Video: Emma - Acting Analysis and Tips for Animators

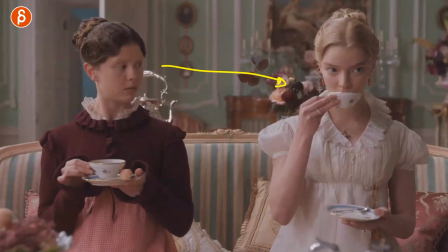8:13 So that, I think, is a fun setup to have one character look at someone else, and they're trying to mimic that person.
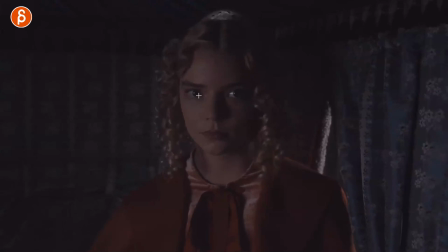8:20 This is about thought process and eyes. You can see she's listening really attentively. There are no blinks.
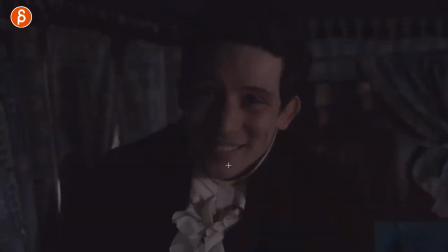8:25 Let me see here. No darts. No, she's really focused on him. And he says something that she did not expect. She didn't really like. Now look at what she does there. Once she realizes, wait, that's what he just said, look at her eyes.
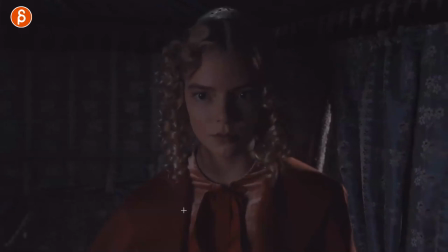8:38 And darts.
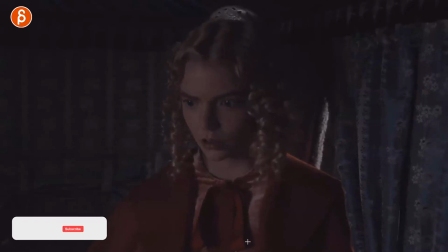8:41 Darts everywhere. where she is processing and processing and it's almost comedic how long she is processing this. But again, it's for contrast of you have something where a character looks like this compared to like that.
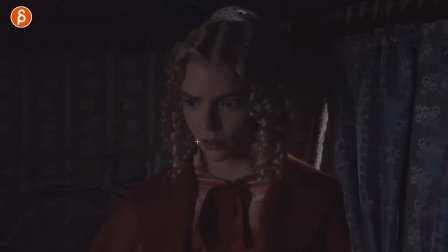8:56 So there's focus and attention, no blinks, no darts, compared to, wait a minute, looking down, darting, processing. This is just a reminder of be very aware of eyeline. Do they blink yes or no? Is the blink just a regular blink? does the blink hold for two three frames to keep it closed and then your darts is it like this does she
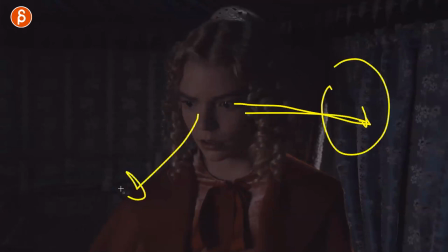9:15 dart back to him to just double check did i really hear this and darts back down here this is just a reminder of top process
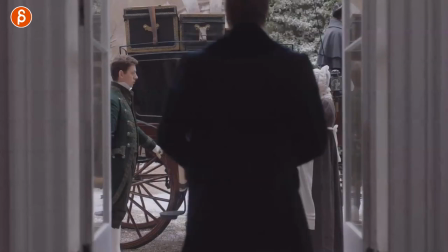9:22 and contrast this one is the second example of acknowledgement so they're getting ready to go and she's not exactly the most friendliest
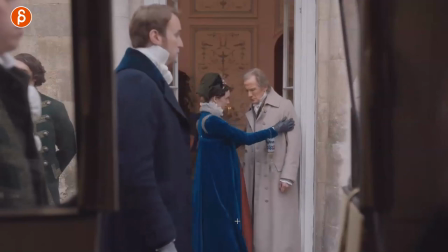9:29 to her husband she gets ready says goodbye to her dad a little cute kissy kissy and then look what she's what she does her husband and even just that i love it right you got a cute little interaction right it's not huge it's not holding and shaking and lifting something but
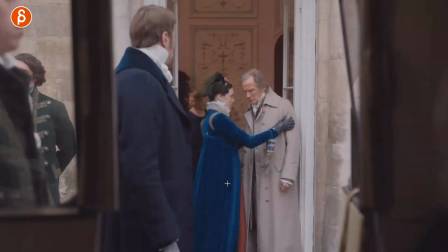9:46 it's a little character interaction it's something a bit more familiar they're clearly the family here and then you have a turn and you have body mechanics right
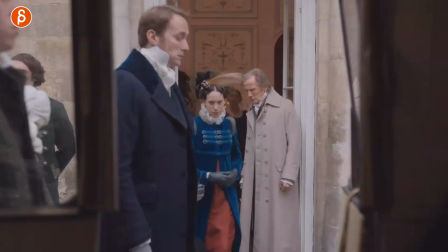9:53 this could be your assignment of hold turn walk and on top of that
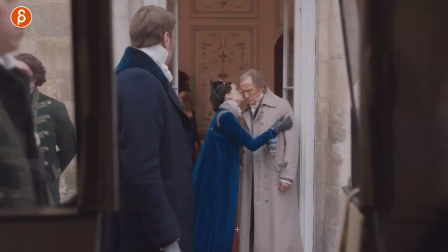9:58 you add a little bit of interaction between familiar people and then you can still add something like this
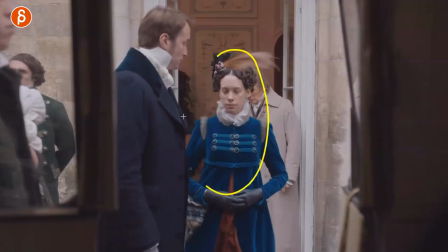10:03 it's just a great little character moment mixed in with your walk so that's what I always let my students know like
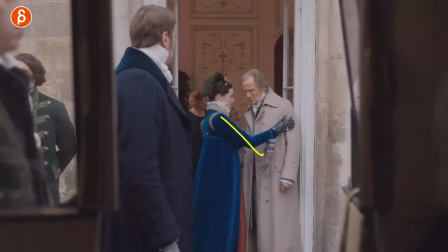10:11 if you're doing something with mechanics I mean of course you got to have the proper mechanics right I don't want to add all of this here if your
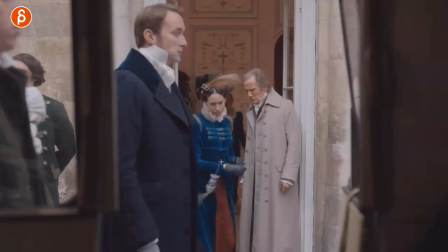10:17 mechanics are not there but once you're a bit more comfortable with doing something like this why not add something like this and this could be
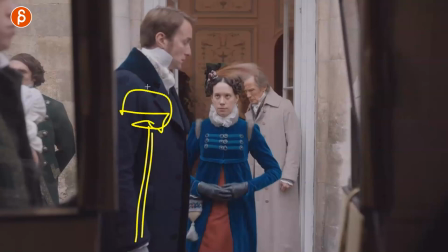10:24 something totally silly you could have stick here with something and then there's a bird or something and that person walks by and he's not really happy you know that maybe they're afraid of birds and as he or she walks by the bird starts to peck and then she has to kind of move
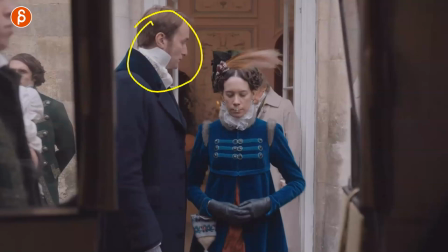10:37 over and turns around and keeps walking yeah there could be anything that this character is reacting to but just that to me just adds again the
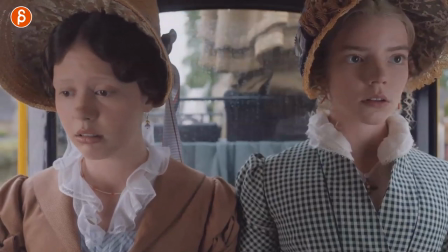10:45 extra layer on top of just body mechanics this one is again something where you hear off-screen stuff so already makes me laugh she hears off-screen
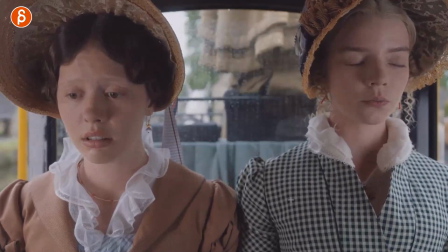10:53 uh someone says hi and it's that uh really and then something else happened And that's why she looks like this. They're not somewhat related. But she has that look of, really, I got to deal with this person now. She's very active.
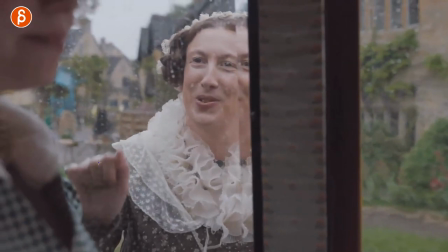11:05 I can see the contrast here. You got lots of knocking here. She's very happy, engaged.
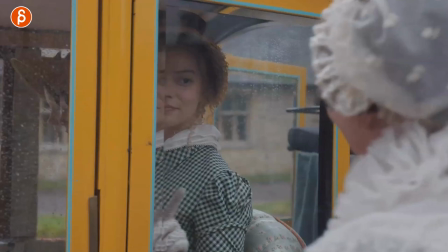11:10 She can't wait to talk to her. And look at how she opens that window. I love that.
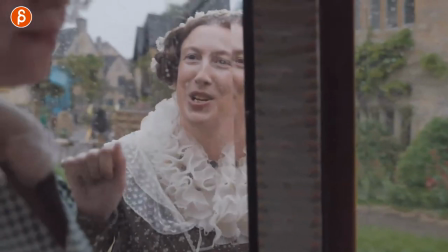11:16 It's just such a difference between that character coming like, hello, hello, hello. And I talked to you. Really?
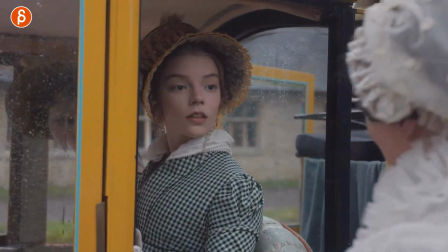11:21 Okay, what do you want to hear? She's still polite. And she has that kind of fake of, oh, yes, of course.
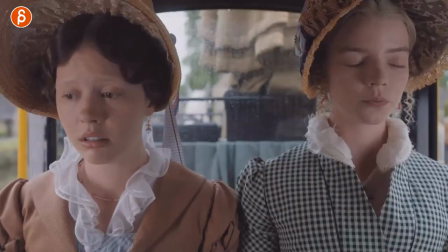11:27 But again, think of contrast. and it's just little things. A character says hello and knocks.
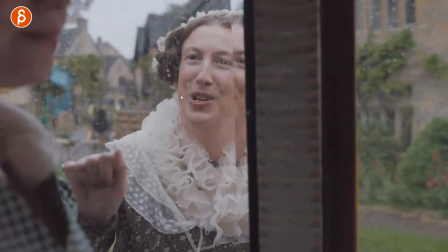11:32 What's the frequency of that? How fast? How does the face look? How is the body? The body leaning towards the window.
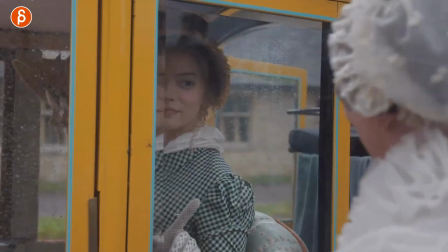11:37 They're really eager and then if a character wants to open a window are they opening it like this or just maybe with the elbow? Are they not looking at her and just opening the window and then looking at her?
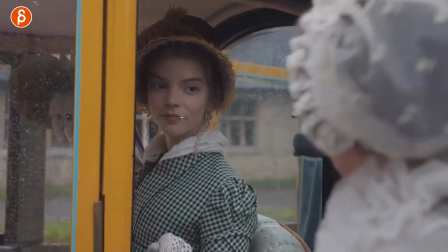11:48 There's so many ways you can do in a way a simple mechanics of opening a window in order to talk but all of those moments to me are always the
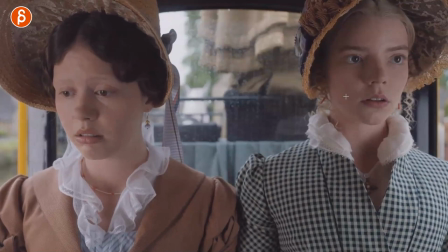11:57 opportunities to show attitude and character right even if someone hears this and goes oh man just that could be a fun pantomime and
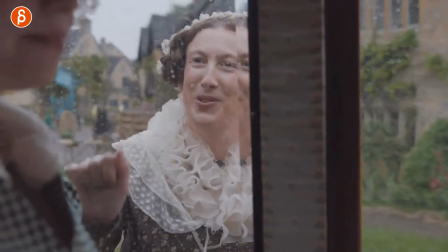12:05 like all of this setup to me is really interesting because you have waist up not too much to animate it's just this part but you get to know
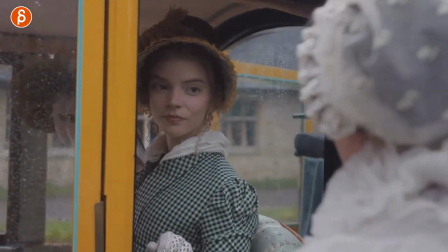12:12 this character and this character's relationship and how they feel towards each other i think that's a really cool setup for shot this is prop reaction
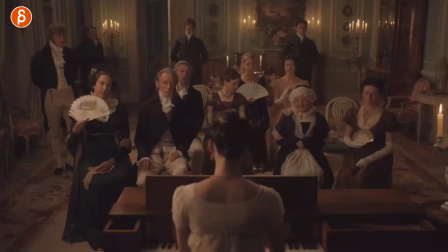12:19 it's simple thing but I love it.
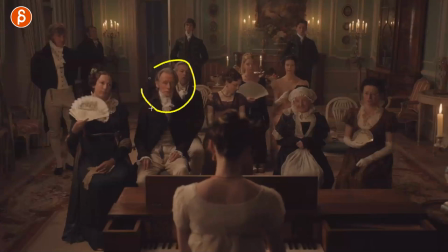12:21 You can see that everybody's using this and you can see his reaction to all the wins. Ready?
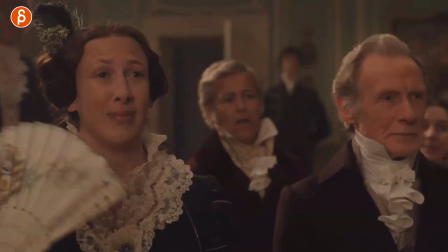12:27 But again to me it's just it's another example of this is not happening in a vacuum. Whatever they're doing they could be smoking and the smoke is going into his face and he goes oh I don't like that smoke in my eyes.
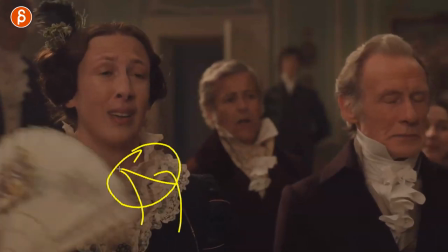12:38 Right? This could be something where the character brings up a sandwich or maybe reheated some tuna which stings and maybe that smell goes
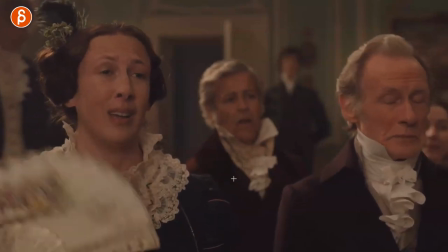12:47 oh what's that smell now so there's so many things that you can do but to me just again it opens up the world and everybody that is surrounding maybe your main
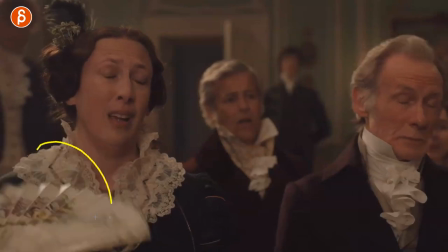12:56 character that's the main character is still aware of their actions this could be through this this could be something really loud and he makes that face so i
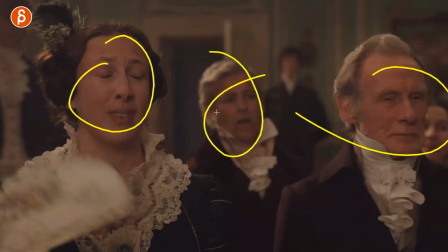13:05 will just make sure that if you have multiple characters in your scene make sure that they are listening reacting and aware of each other and
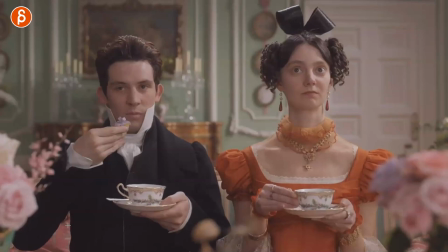13:13 what's going on in terms of their surroundings this is super simple but i just love the way he eats i don't like this is so cartoony i mean it's been working in an animated movie or a tv show it's just great that face
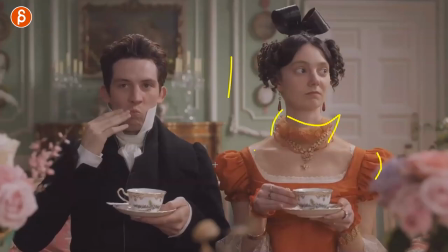13:27 i just wanted to bring that in it's also just that setup the costumes there's some really fun production design in this movie too and then as it continues i'm gonna move forward there's something where if you have a setup where someone is eating this is this was my thought when i was watching
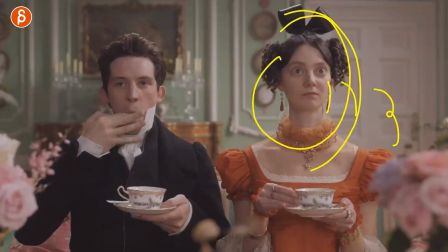13:40 this what if this character has lip sync and that's your main character the main shot and then you add another character i know this adds more work but hear me out so during all of this maybe that lip sync is really boring and this is just there for again cues and timing whatever
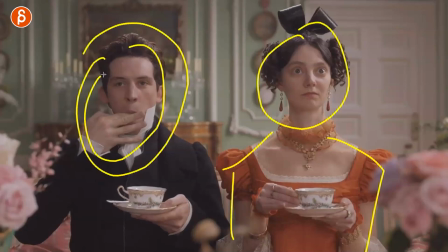13:58 and the contrast and the fun comes from that person doing some weird stuff while this character is doing something not interesting because if it's not interesting you're gonna look at him you don't want to make this really interesting because then you're fighting for attention so imagine boring dialogue then you have all of
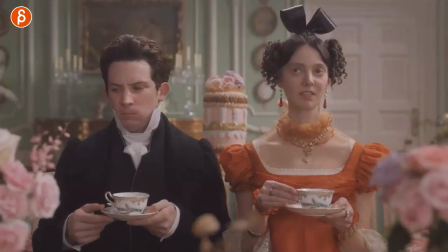14:15 this and then later on he realizes not too good either again she says something but i'm more interested in what he is doing and he has that quick look i mean it's not that quick but you're like oh can i oh can i take this out and so on i think that's a
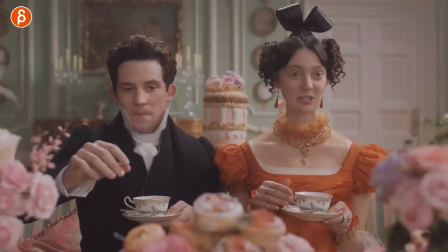14:30 really fun setup and there's actually something else in this sequence and it's this one where this is more of like a status thing of no no
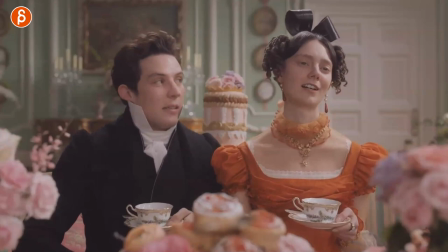14:37 no don't go for seconds no no no like ah and i love his reaction even just that to me is interesting where you could do something where
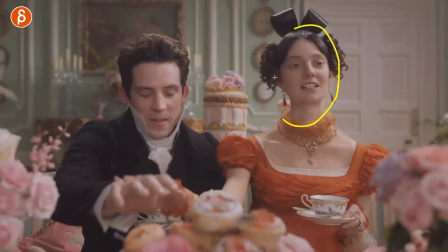14:44 she is actually not even looking the whole dialogue is presented like this she is talking always looking this way and she does this blindly because she knows she's just so familiar with his body his size and what he wants to do and to me again this is just a nice and it's a
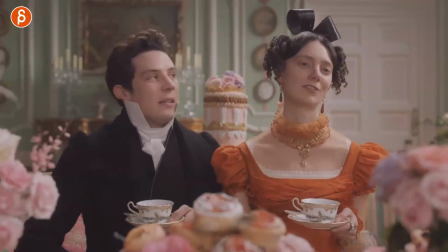15:01 nice added layer to even if this dialogue is interesting or not just it's it's an added thing that is fun where again we get to see
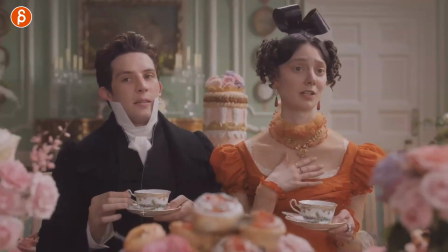15:09 their relationship how do they interact and what's going on if you look at this shot yeah it's kind of long she continues yeah it's quite long but
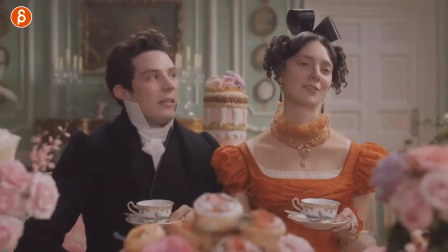15:17 imagine it's just this this link okay talks does this yeah maybe give us a bit more time i would maybe wait a second
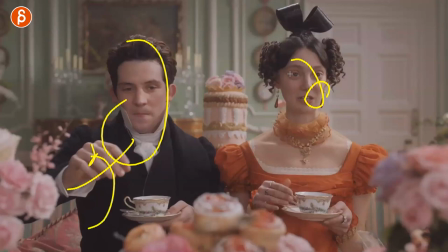15:26 she talks and then he gets his arm up so that this move of that arm brings the eyes audience down to here we see this his reaction